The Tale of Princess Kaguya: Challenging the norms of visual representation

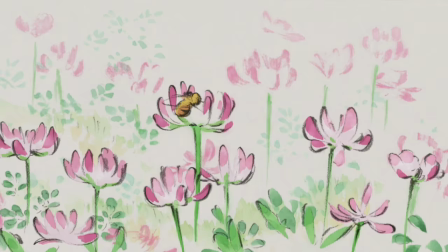[0:04]
Isao Takahata's 2013 feature film The Tale of Princess Kaguya has seen no shortage of praise for its visual beauty.
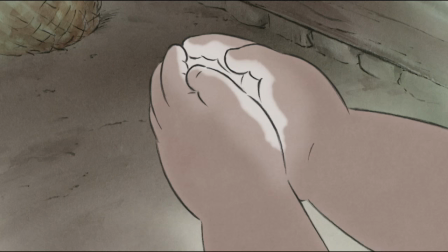[0:11]
Whether it's described as a celebration of hand-drawn animation, a smorgasbord of colourful imagery or a soothing exercise in simplicity,
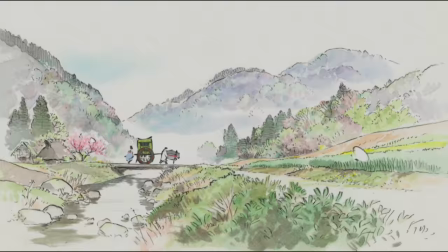[0:19]
there lies an undeniable consensus that this film presents an incredible feast for the eyes.
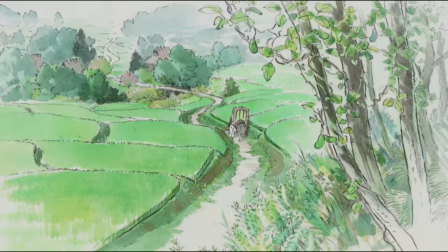[0:25]
What hasn't so much been touched upon though is the arguably main reason behind this wide acknowledgement of the film's visual aspect,
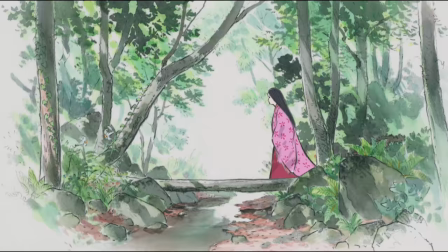[0:30]
Namely the unique approach to the animated medium that it displays.
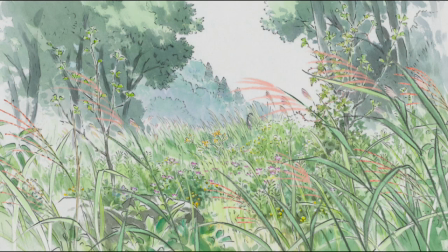[0:35]
There is no doubt that Princess Kaguya doesn't look like your typical anime, or your typical animated work in general for that matter.
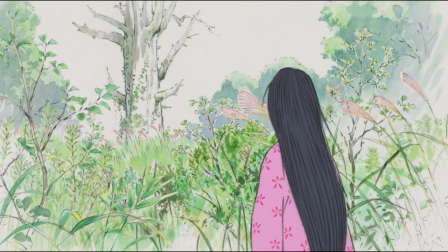[0:42]
But what elements does this deviation actually consist of and what can they say about the work as a whole?
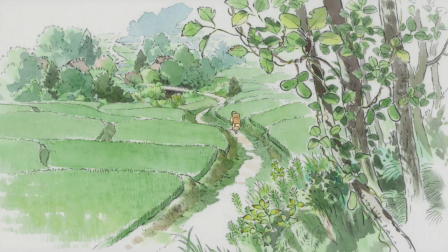[0:49]
At its core, the visual style of Princess Kaguya presents an ambivalence between figuration and abstraction.
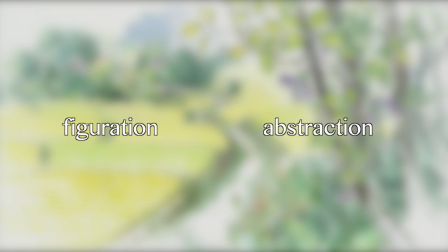[0:56]
To get an understanding of what I mean by this, let's look at the relatively recent history of Western painting.
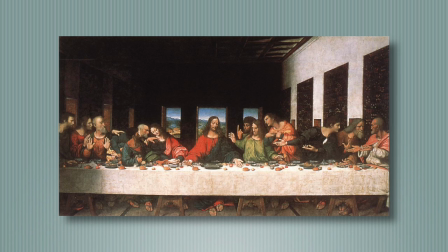[1:03]
Throughout the entire Renaissance period, painting, along with all other art forms, had its main purpose in representing the motif that it portrayed.
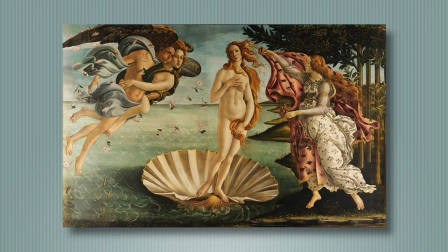[1:11]
The depicted scene in question was the first and foremost object of interest,
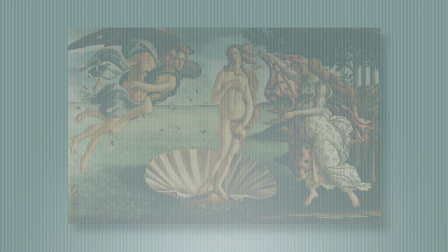[1:15]
and all forms of artistic expression was to benefit this depicted scene, and by no means get in the way of it.
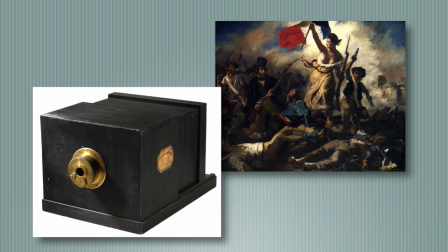[1:20]
But due to several societal and technological factors, this all took a shift during the 1800s with the gradual rise of modernism.
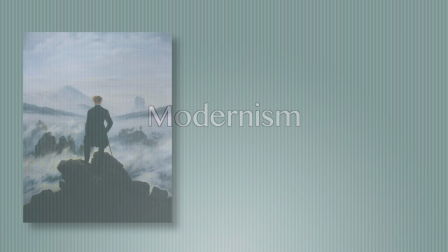[1:29]
What started as a subtle touch within the Romanticist and Realist movements,
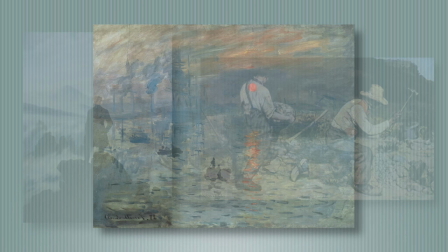[1:33]
and then grew into noticeably prominent element in Impressionism, was an increasing degree of incorporated abstraction.
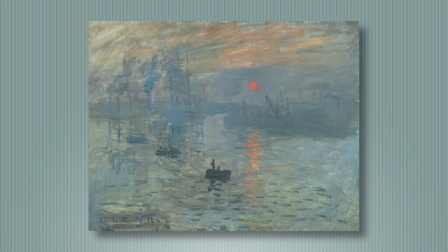[1:39]
Paintings weren't just visually figurative windows into another world anymore, but started to more and more become platforms for the artist's own expressions.
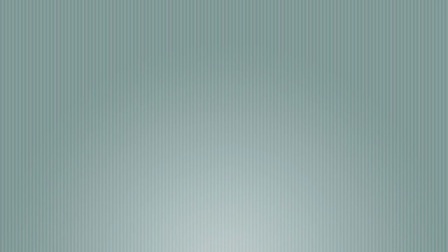[1:47]
One essential element that this incorporation of abstraction introduced was the visibility of the medium itself.
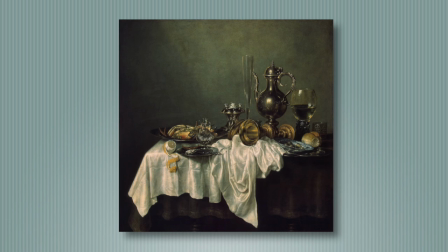[1:54]
Simply put, the more abstract a painting is, the more apparent it becomes that it is in fact a painting,
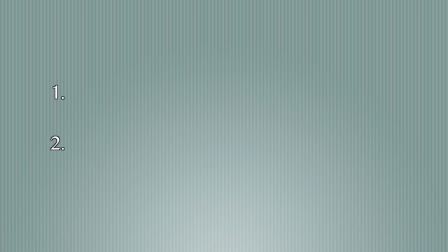[2:00]
while the more figurative it is, the more this fact becomes disguised. This can furthermore be seen as having two main factors.
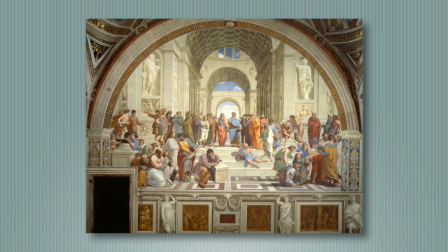[2:07]
One has to do with the illusion of three-dimensionality. During the Renaissance painters used various techniques to make their work seemed like windows into three-dimensional spaces,
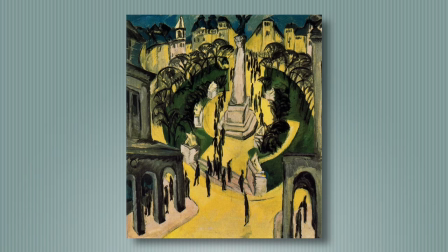[2:16]
but as the abstraction later increased the painting's actual qualities as flat surfaces became more apparent.
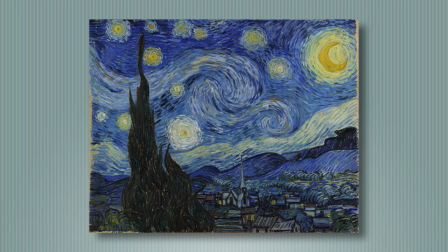[2:22]
The other is the visibility of the brushstrokes, something that before the 1800s was deliberately avoided in order to achieve a more effective sense of realism,
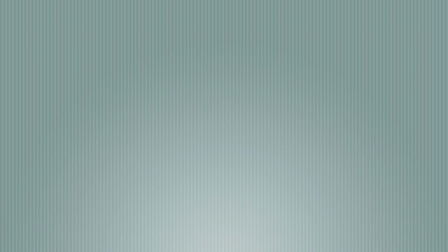[2:31]
but got throughout the modern era an increasing role alongside and sometimes even above the motif.
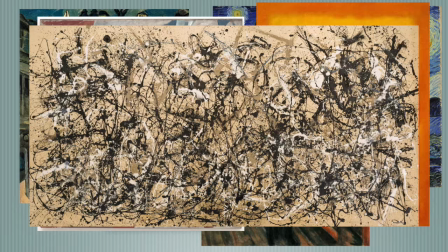[2:37]
While the interplay between figuration and abstraction saw varying levels throughout many of modernism's movements.
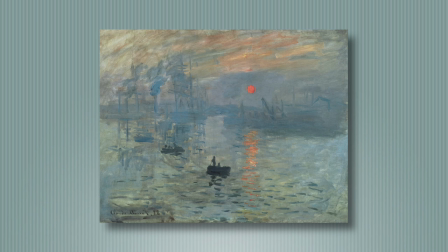[2:42]
Its early dawn is a particularly interesting case in that it displays a condition where the halves are on more or less equal footing.
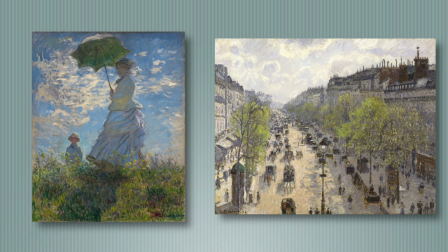[2:49]
These paintings are just as figurative as they are abstract, creating a very tense and interesting limbo between the two and also consequently between the visibility and the non-visibility of the medium.
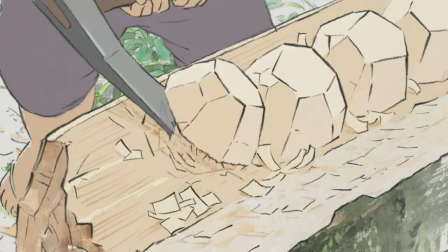[2:59]
It is in this limbo that we also find Princess Kaga.
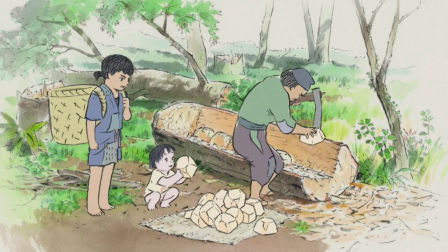[3:02]
We here see objects and characters that on one hand are visually defined and concrete things with the realistic contours and movements,
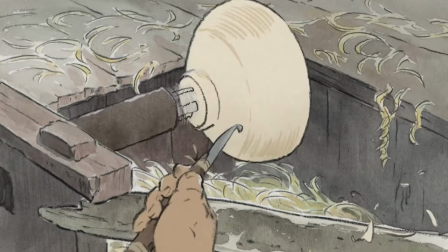[3:09]
but on the On the other hand, the film makes no effort in trying to hide the fact that these things are,
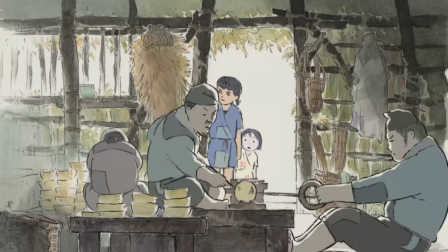[3:14]
at the end of the day, guns and brushes on paper. Like the paintings that form the dawn of the modernist era,
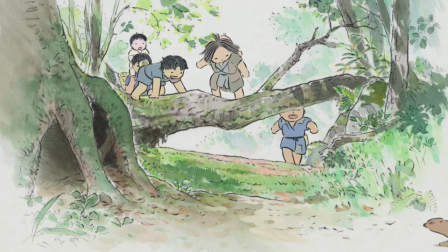[3:20]
Princess Kaguya suddenly act actively breaks the illusion of realism that is traditionally upheld in order to immerse the audience,
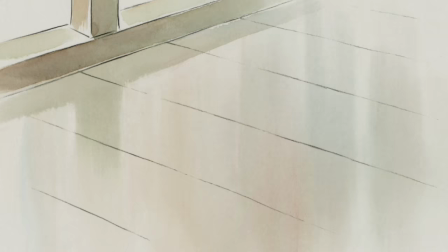[3:27]
creating a highly unique approach to the animated medium. Several of the film's visual elements are participants in this activity.
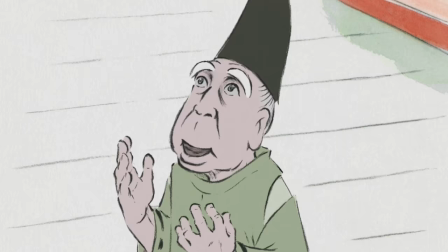[3:33]
One of them is the charcoal used to draw all the outlines, making them significantly more distinct than the discreetly thin lines of typically used graphic pencils.
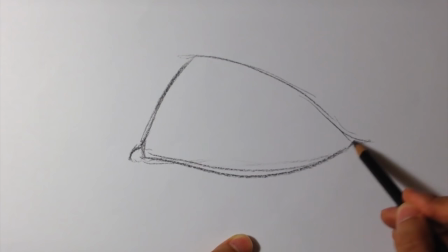[3:43]
Much of this distinctness is due to the less monochrome character of the charcoal material,
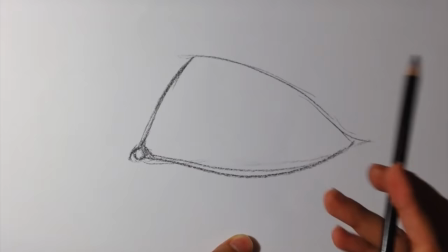[3:48]
bearing a slight fussiness to it as well as being more dynamically sensitive in its usage.
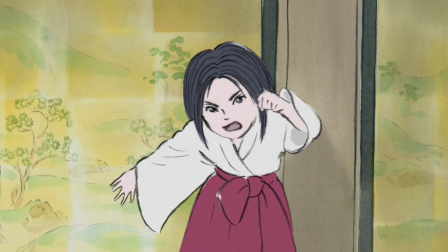[3:53]
This becomes especially evident in the animation, wherein each individual frame set of charcoal lines are visually different from the next,
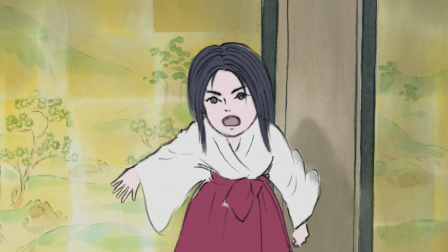[3:59]
making the frames themselves all the more noticeable, which in turn creates a disruption in the film's sense of motion.
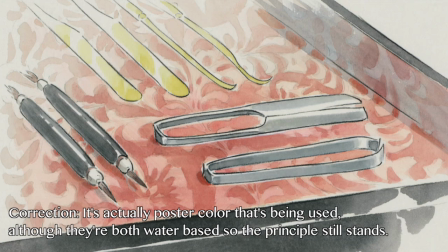[4:06]
Accompanying these charcoal lines are the watercolors provided by the film's art director Katsu Oga.